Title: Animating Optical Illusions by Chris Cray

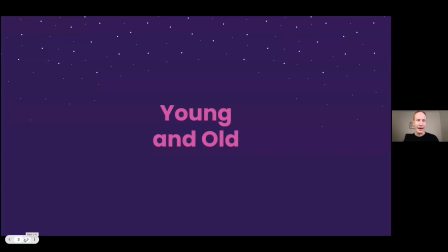3:54 So a well-known illusion is a figure that looks
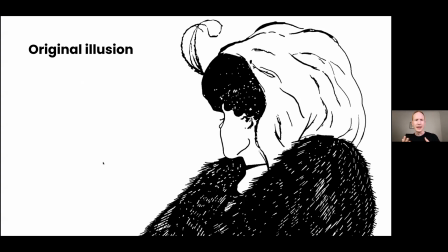4:02 simultaneously like, you know, what could be interpreted as a younger woman facing away from us, or an older woman facing towards us. And it relies on interpreting the nose as a chin, the chin nose.
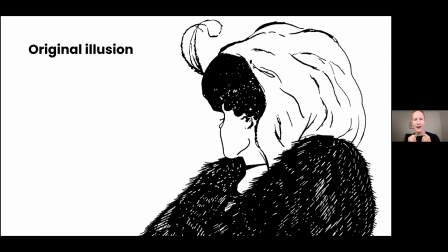4:22 We've also got the neck and choker, which can also be seen as a mouth. And the ear that is drawn in sort of an ambiguous way, that can be an eye.
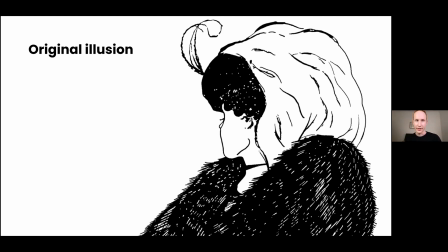4:38 We've also got a feather, but the feather doesn't do anything. The feather is a feather in both of them. So when I did my interpretation, I decided to make it quite graphic.
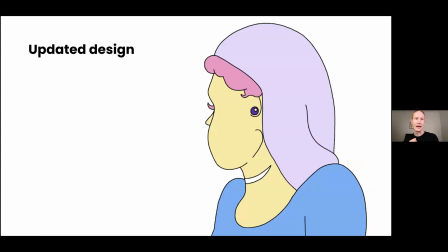4:50 I pared it down so that maybe it was sort of more in line with my design sensibility. Also, I knew that I was really comfortable animating those shapes,
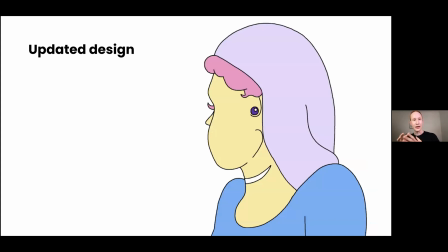5:04 and also just getting to the crux of what I enjoyed about that illusion.
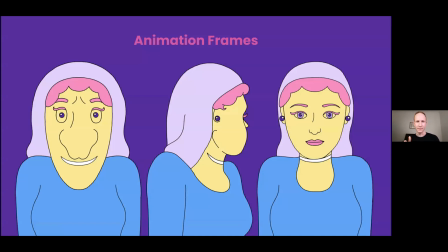5:14 And when I looked at the illusion, I thought, well, this is an incredible image. It's exactly halfway between being these two figures.
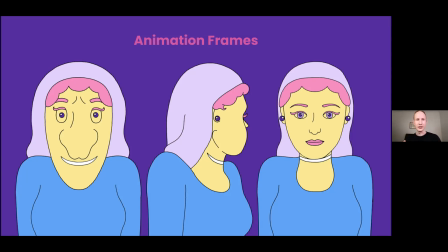5:29 And when you look at how animation can serve it, animation is all about in-betweens. So if we treated this well-known illusion as an in-between drawing, then it fits with the rubric of how animation functions.
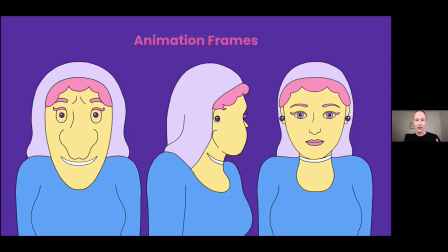5:48 And it gives me a task. And my task was to imagine the key drawings that illusion was the imaginary in-between. So I had some fun fleshing out what this would be like.
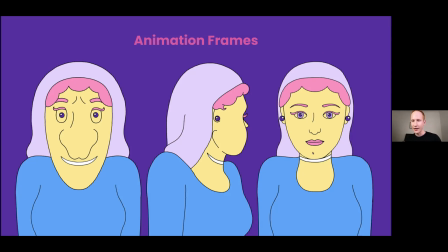6:07 So if this is a chin, here's the front-on faces.
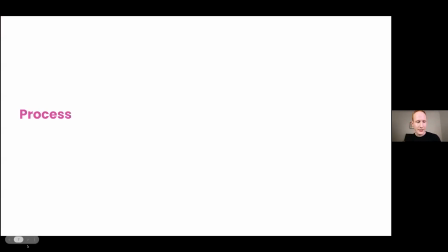6:15 And I started, here's a little process video.
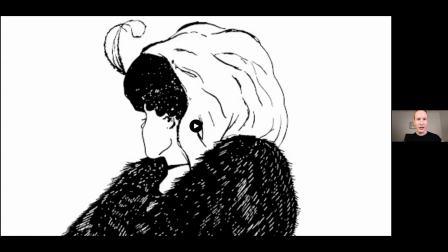6:19 Now, Zoom is a bit glitchy when it comes to streaming videos, so it might not be in its full glory, but I think you'll get something from it either way, which is that whole process right through to the end.
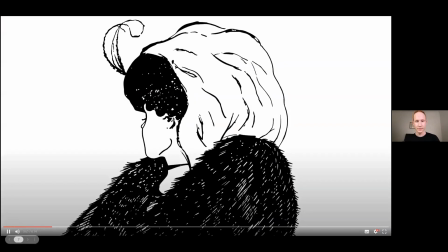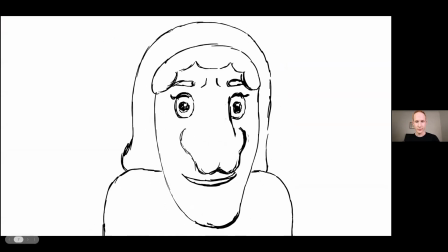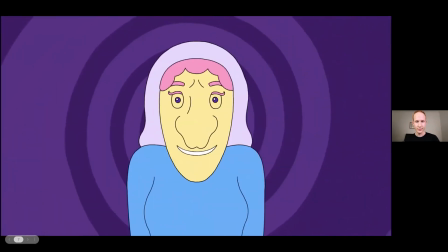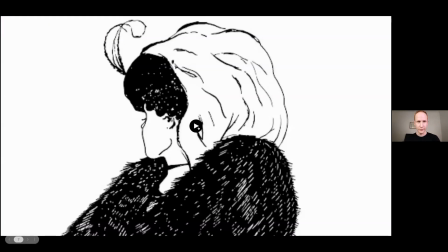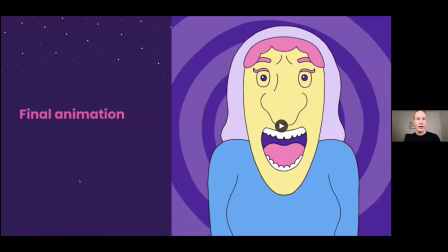6:56 And then we come to the final animation, which I was able to see another avenue that I could push the illusion forward, which is that,
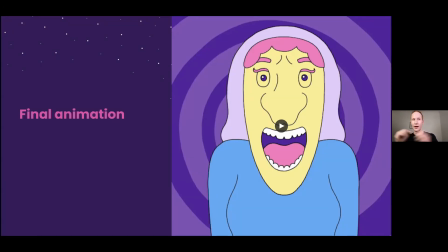7:09 say now the illusion is the in-between drawing, and we add two key drawings on either side that we animate between. Why not explore the dimensionality and these new characters that came out of it,
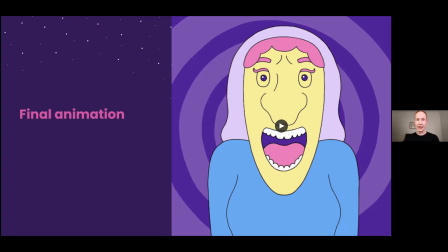7:26 something that was left to our imagination has now been fleshed out. So in this, I have them shouting,
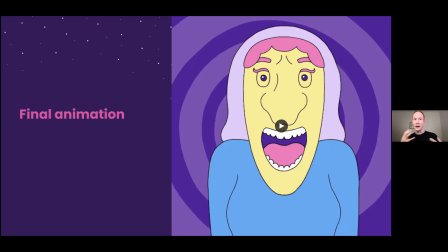7:38 but it's just an excuse to explore their facial anatomy and have them do a bit of character acting, or at least character animation. So here is the final animation.